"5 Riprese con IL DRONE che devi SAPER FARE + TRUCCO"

In questo nuovo episodio di School of Drones parliamo delle riprese che possono dare ai tuoi video con i droni un tocco professionale e di qualità. E in più ci sarà un trucchetto che vi svelerò solo alla fine. Tutto questo ovviamente dopo la sigla.
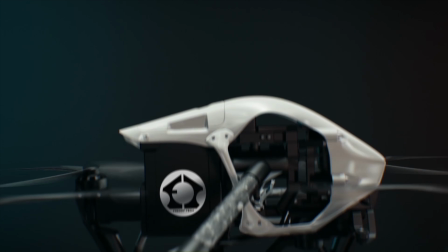Eccoci qui tornati ragazzi, nuovo episodio di School of Drones, questo format ho visto che vi sta piacendo. Se non sei ancora iscritto, fallo subito per supportare il canale gratuitamente e permettermi di fare sempre più video. Detto questo direi di iniziare.
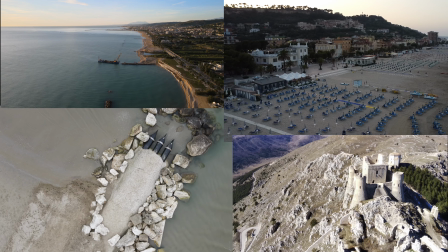Nel video di oggi, come detto, vi mostrerò delle riprese, 5 per esattezza, che inserisco in tutti i miei video che creo con il drone. Qualcuno di voi scoprirà sicuramente qualcosa di nuovo, per i più esperti potrebbe essere un semplice ripasso, ma prima di iniziare, come sempre, voglio darvi qualche consiglio. Prima cosa, come ho detto in altri video di questo tipo, quando si riprende qualcosa,
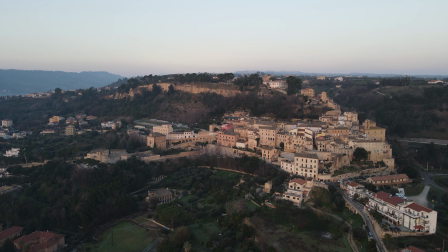un soggetto è fondamentale riprenderlo da più angolazioni possibili. E come vedremo oggi, utilizzando più tecniche di ripresa.
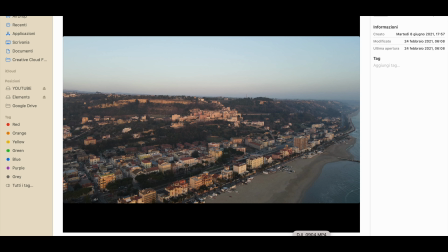Questo perché poi, in fase di montaggio video, non avremo blocchi creativi o di combinazione con le nostre riprese. Secondo punto, anche questo da non sottovalutare, se avete acquistato il vostro drone perché magari avete programmato dei viaggi, andrete a vedere le cose che sono lontane da voi. Quindi non raggiungi tutti i giorni, non dovete fare l'errore di arrivare in queste location impreparati. Intendo che non sapete eseguire le riprese che vi mostrerò oggi in modo accettabile, questo per non tornare poi a casa con riprese fatte male e l'amaro in bocca.
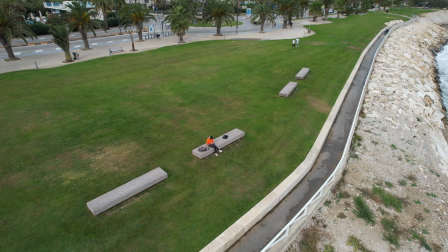Come in tutte le discipline e tutti gli hobby ragazzi, anche in questo non si scappa, ci vogliono allenamento e costanza. Quindi appena avrete finito di vedere questo video o comunque nei giorni successivi, mettete in pratica quello che vedrete oggi. Per allenarsi vi basterà utilizzare un soggetto che a 5 di voi da macchina o con la bici,
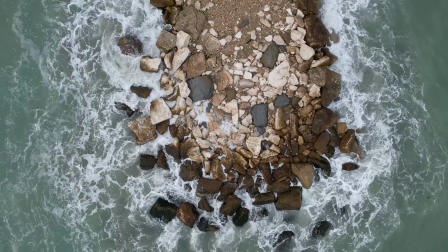anche se si trattasse di una scogliera, di un edificio mezzo distrutto, di un albero, l'importante è allenarsi. In questo modo, oltre a prendere la piena confidenza del drone, aumenterete sicuramente la vostra sicurezza nel volo.
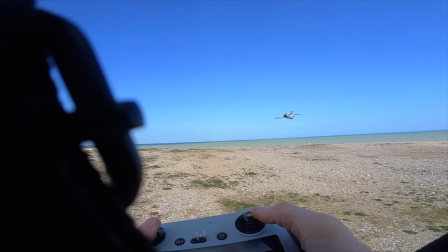Con sicurezza intendo dire che capirete finalmente che cosa potete o non potete fare con il vostro drone. Non cambiate troppo spesso il drone, perché anche se della stessa marca è corretto dire che ogni drone ha il suo stile di guida. Adesso bando alle ciance e andiamo a vedere le riprese. Revealing shot.
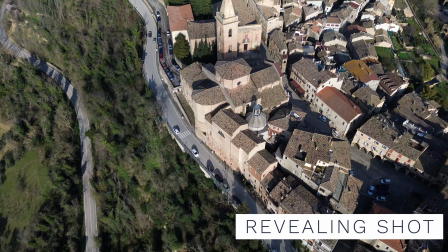Questa tecnica di ripresa di solito la utilizzo quasi sempre per aprire i miei video, come in questo caso.
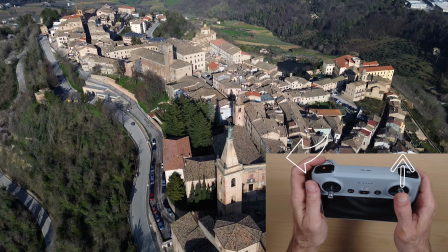Come potete vedere è molto semplice e suggestiva, serve principalmente per far scoprire pian piano allo spettatore la location del nostro video.
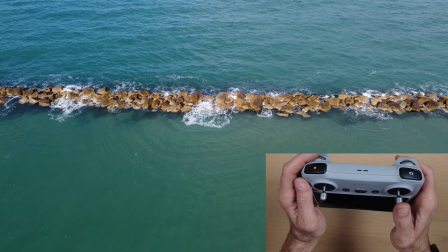Per la seconda variante dovrete invece combinare lo stick destro in avanti o indietro assieme alla rotazione verso l'alto del gimbal,
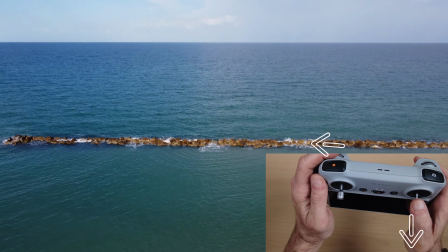in questo modo lo spettatore scoprirà pian piano la location. La terza e ultima variante invece è eseguibile solo con i droni che hanno la possibilità di ruotare il gimbal verso l'alto.
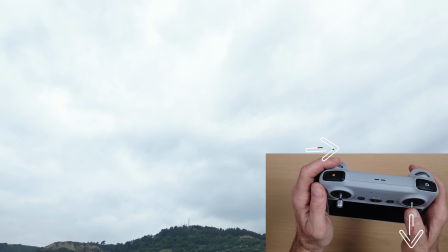Infatti qui, una volta posizionato il gimbal a una trentina di gradi sopra lo zero,
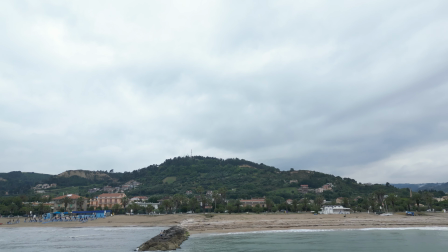dovete aggiungere sempre un movimento in avanti o all'indietro dello stick destro.
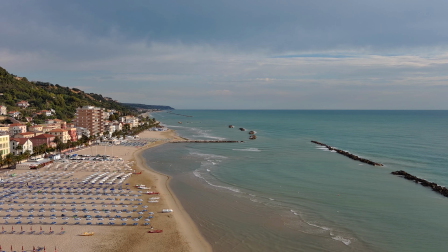Una cosa che vale per tutte e tre queste varianti è che bisogna cercare sempre di non volare troppo in alto,
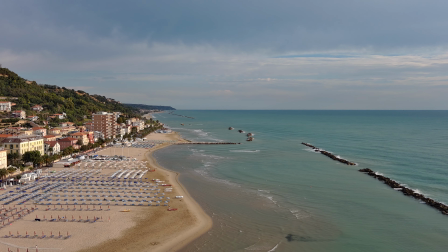altrimenti l'effetto di tridimensionalità dell'immagine scomparirà. Seconda ripresa, take off shot.
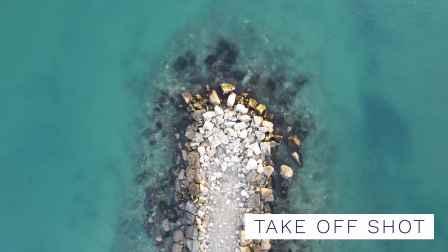In questa manovra la telecamera è puntata sempre verso il basso mentre il drone si alza di quota.
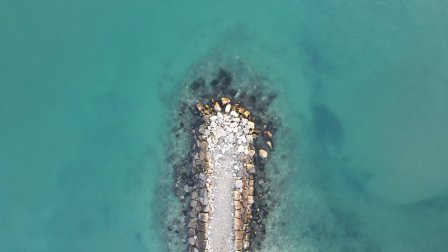Il soggetto principale si trova sempre più o meno al centro della scena e questa ripresa serve per dare una prospettiva diversa della location,
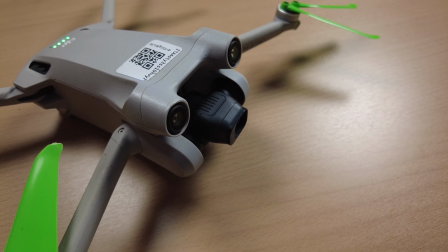come appunto fanno i nostri droni. Per eseguirla, telecamera puntata verso il basso e poi con lo stick sinistro si sale di quota.
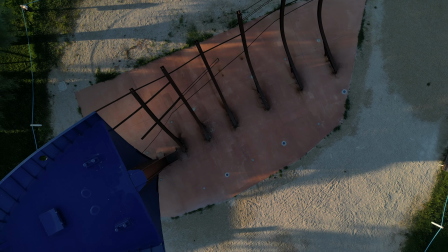Se vogliamo aggiungere maggiore dinamicità a questa ripresa, sempre con lo stick sinistro possiamo aggiungere un movimento di rotazione in senso orario o antiorario combinato all'alzarsi della quota. Nulla ci vieta di fare tutto al contrario, ma in questo caso il senso della ripresa cambia.
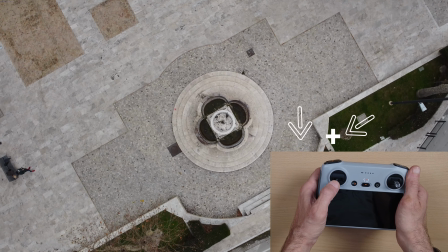Possiamo infatti utilizzare questa seconda variante del take off shot come ripresa che serve a scendere nel dettaglio di una location.